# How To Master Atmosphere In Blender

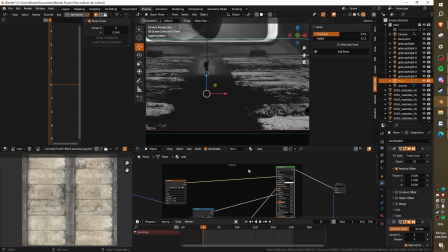205s
I think with PBR textures, especially these Sliders aren't used enough these color ramps are one of the most powerful tools in the node editor And
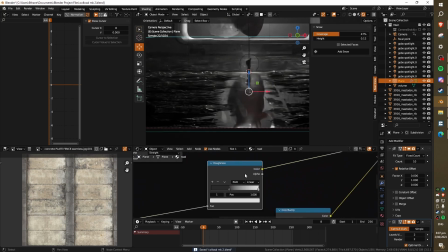212s
I highly recommend you use them more if you don't already because you can take these awesome textures Frankly these awesome textures but people usually just feed them straight
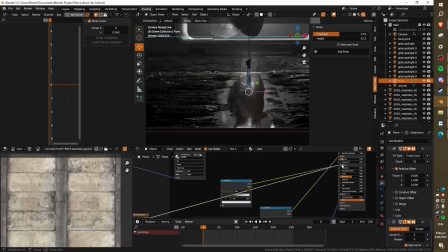219s
into roughness and don't really give it a second thought and we we do that and We get something which is just a lot less than what it could
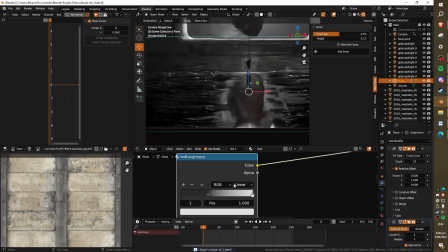226s
be if we just introduce a color ramp and we just crunch values together essentially um we don't always want to be maxing out things because
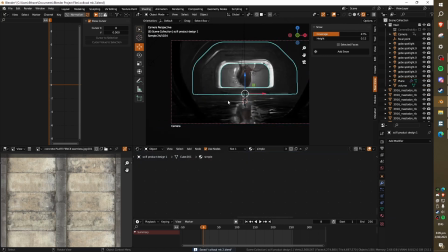233s
we can start getting weird artifacts or dragging the audience's attention away from things that they're meant to be looking at just try cranking your numbers to
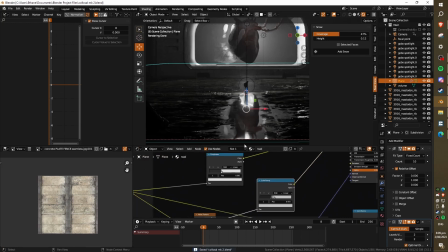240s
the extreme even if you think it'll look ridiculous just try it and um i swear like you'll you'll find out um some stuff that you thought would
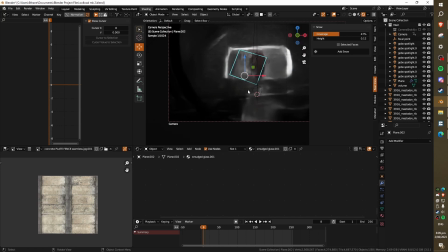247s
look really bad will actually look quite good all right let's go to the main subject now we can see that this is basically just set up in an
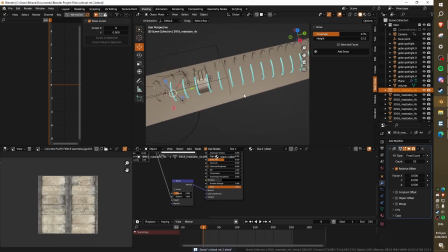254s
array the the background goes out this far too like honestly past this area you can the audience can't really see but i just have it
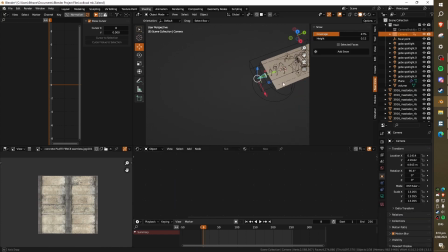260s
there for peace of mind really if you want to optimize though you can cut it out but i think it's a little bit better for atmosphere onto our camera
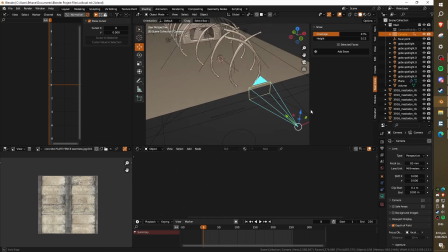267s
real quick i have a focal length of 85 millimeters which i quite commonly use for my renders like it's quite a safe um focal
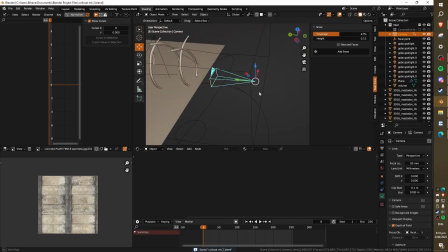273s
length to go with for looking cinematic um if you want achieve something specific like a phone looking
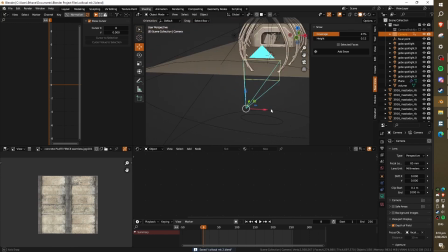278s
shot then i'm going with like a low thing like 16 or 24 millimeters can look pretty good or if you want a product render 400 millimeters is quite good for that because you end up with
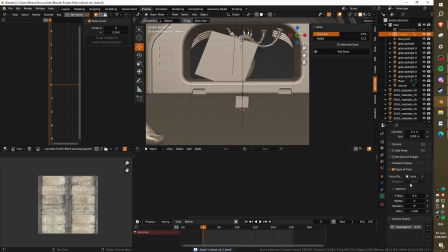286s
quite a orthographic looking camera it's quite subtle um subtle f-stops there i usually go for something around 1.4 and get some really strong
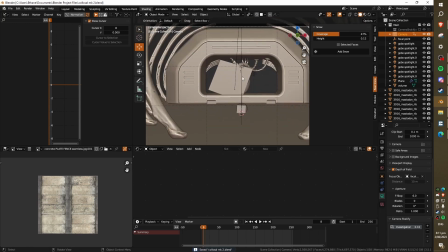293s
depth of field but um on this one i wanted to try something a bit different and i think it it's worked all right now this model here i've
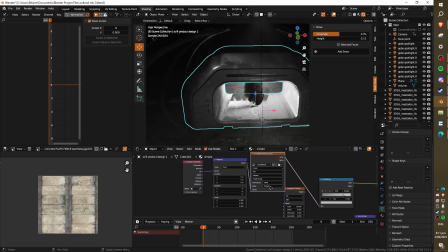300s
just got this um these simple surface imperfections um textures which are just mapped quite poorly
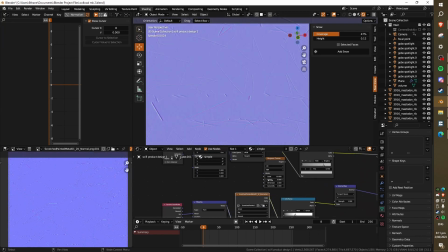306s
honestly onto it i've got a scratches and i've got um little dust map as well and they're just plugged in through color ramps as before.
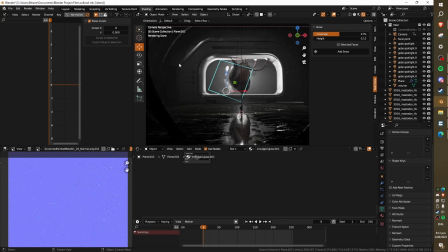312s
I think that this allows you to spend disbelief a little bit better, having some grunge on it to tie in with the environment a bit better.
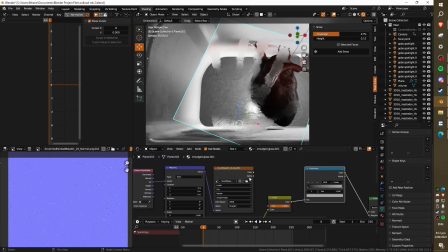319s
This guy is interesting. I have plugged this cool handprint texture and I've inverted it and then plugged it into a color ramp and basically created a little roughness mask,
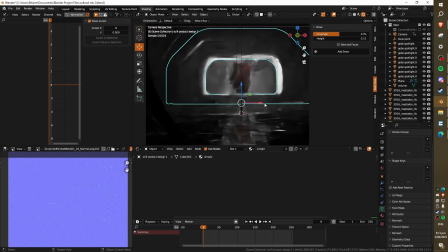329s
which looks like there's a handprint on the glass. Big plot twist, there's actually no glass.
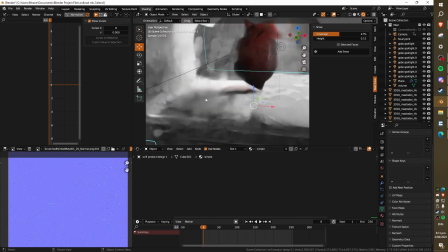334s
I used to have it, but it just made stuff look blurry and I couldn't get my dust imperfections to work properly on it, so I just removed it.
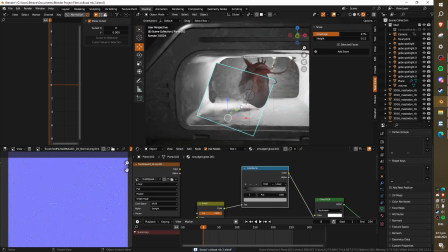341s
KV3D actually said about putting a handprint on the glass and there wasn't any glass there so the fact that he assumed
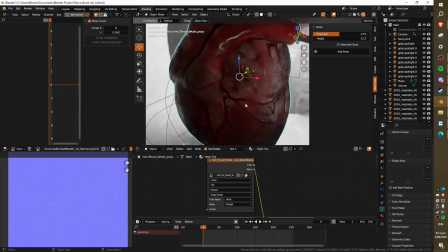348s
that there was glass I sort of thought oh I'll probably be fine if I don't have any glass and I think I think it's all right because I don't want to blur
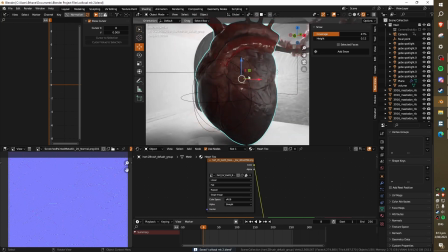354s
out this nice looking heart model which I just got off Sketchfab.
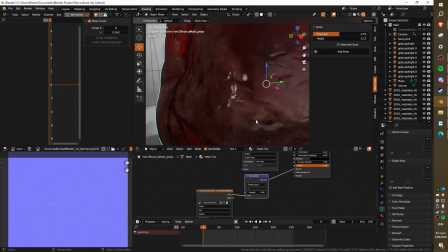357s
I messed around with the normal map and added a bump but I think that they've already done a good job at getting a lot out of the bump map like it looks grotesque and meaty already and like it has nice texture on it.
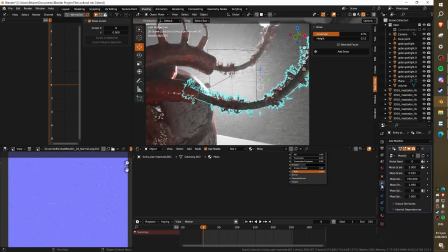366s
I used a really cool add-on called mossify um or just a geonode setup really that i downloaded and i've got a
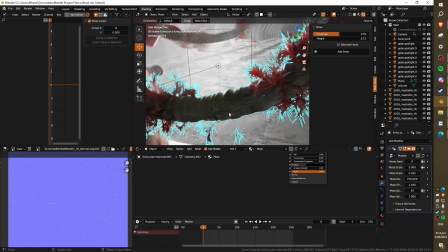373s
really basic red texture on on here and like all of this looks pretty bad like this is just a simple pipe that i made a while ago it's way too high
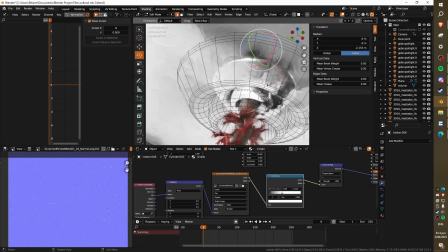381s
poly for what it is and i made these very simple little like vents for them to connect to just to tie it in so that we
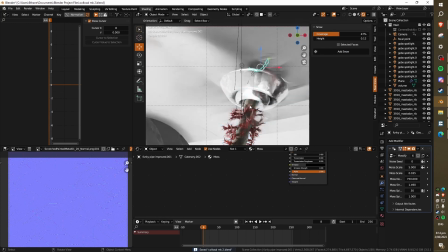387s
don't have the pipe just like clipping into the environment like it still doesn't look great but it's just better to have to tie it tie in all
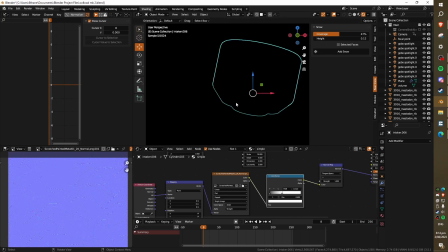393s
the elements um and connect connect two very different elements from each other, the heart to this model.
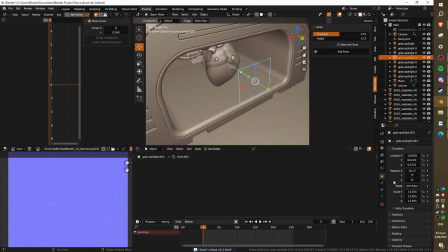398s
Last thing I want to go over quickly is the lighting setup that I've got. I've got quite a few lights in the scene, a lot more than I would normally do and I wouldn't usually recommend this many.
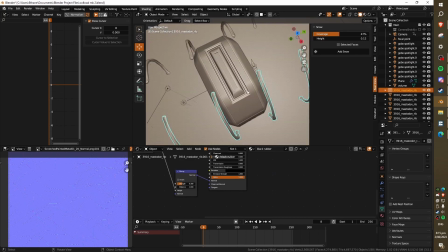406s
I think usually just stick to a few simple ones but I wanted to really fine-tune it.
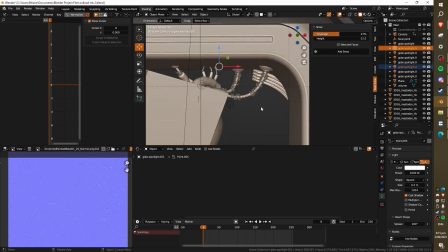410s
I've got a couple of these lights here which are just highlighting the bones a little bit, highlighting the pillars otherwise you can't really see them at all.
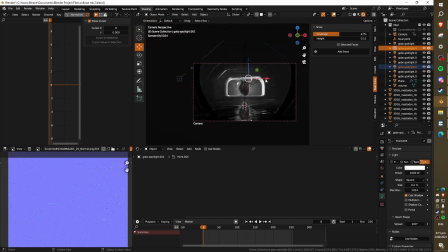417s
Like I mean they're not really meant to be seen too much but you can see if I hide these two we lose a little bit of the ambient lighting off to the side. The main light source is this area light back here. This is creating a backlight. I'd highly recommend using backlights for scenes if you want to create something moody Basically,
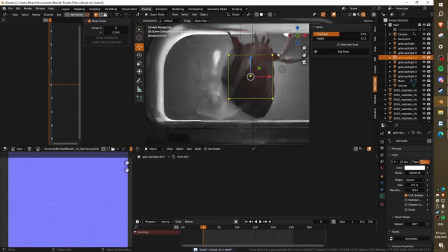432s
like it just creates like silhouettes and all of that The only reason this is illuminated is because I've got a couple of additional point lights here Which you can see if I remove them We just end up with
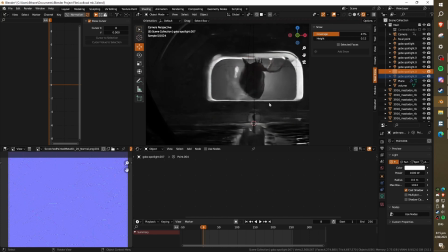441s
quite a strong silhouettes on everything which I think if you're going for that That's cool.